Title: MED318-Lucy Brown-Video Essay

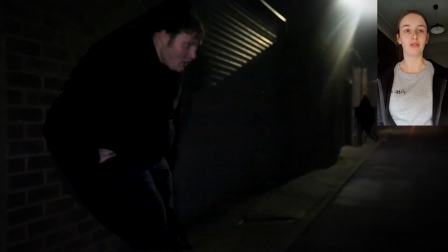(4:08)
I think this effect looks good, but I found it quite difficult to get it to look natural, and I had to spend quite a bit of time getting it to look right, making it quite time consuming. For the figure, I used a stock image from Google and put it into Photoshop to make it look darker and give it red eyes to make it look more menacing and supernatural looking.
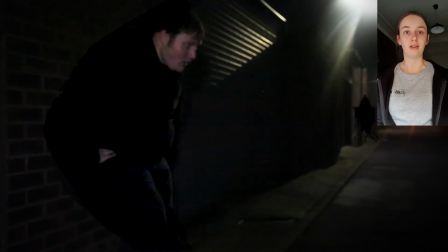(4:21)
For it coming in and out of the scene, I used the same glitch effect that I used in the titles at the start. I also moved the figure up and down in the scene in order to make it look more realistic. To add to the realism, I could have added a shadow underneath the figure, as this would have made it look more 3D and like it was in the scene. However, I did not think this was too important because it is a supernatural creature, so not having a shadow beneath it would not be too strange.
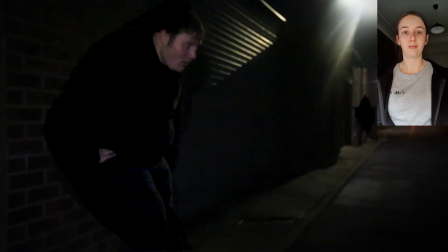(4:40)
Overall, I think the figure looks good in the scene. In scene 2, I used the colour grade to improve the look. It was dark when I filmed, so I had to brighten up the scene without the image looking unnatural or grainy. I also used masks to make the actor stand out, as a lot of colours in the scene blended together.
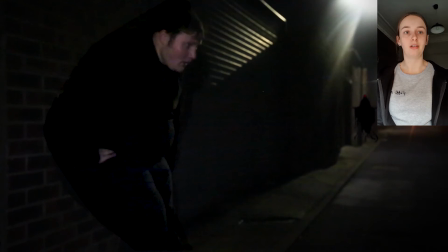(4:55)
Additionally, I accentuated the blacks on the man and the figure. I did this throughout the film to make them stand out in the scene.
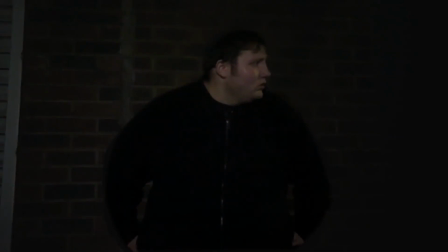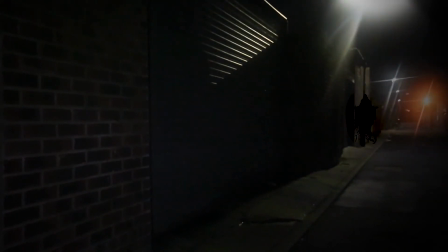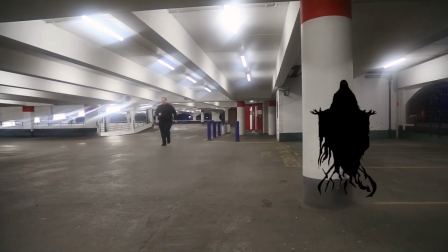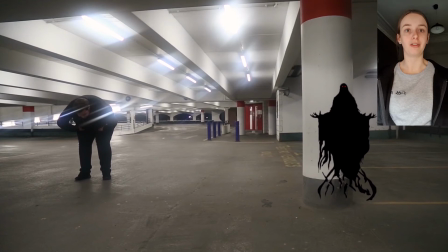(5:20)
I did not use many new effects in scene 3, the only effect I put in was the figure. However, it took longer to do in this scene as it came on off screen a lot more often than in scene 2. I think I could have improved on the movement of the figure in this scene. It seemed to stop and start a lot when it should have been one smooth motion. This is very obvious in the scene as the figure was much bigger and much more attention grabbing in scene 2.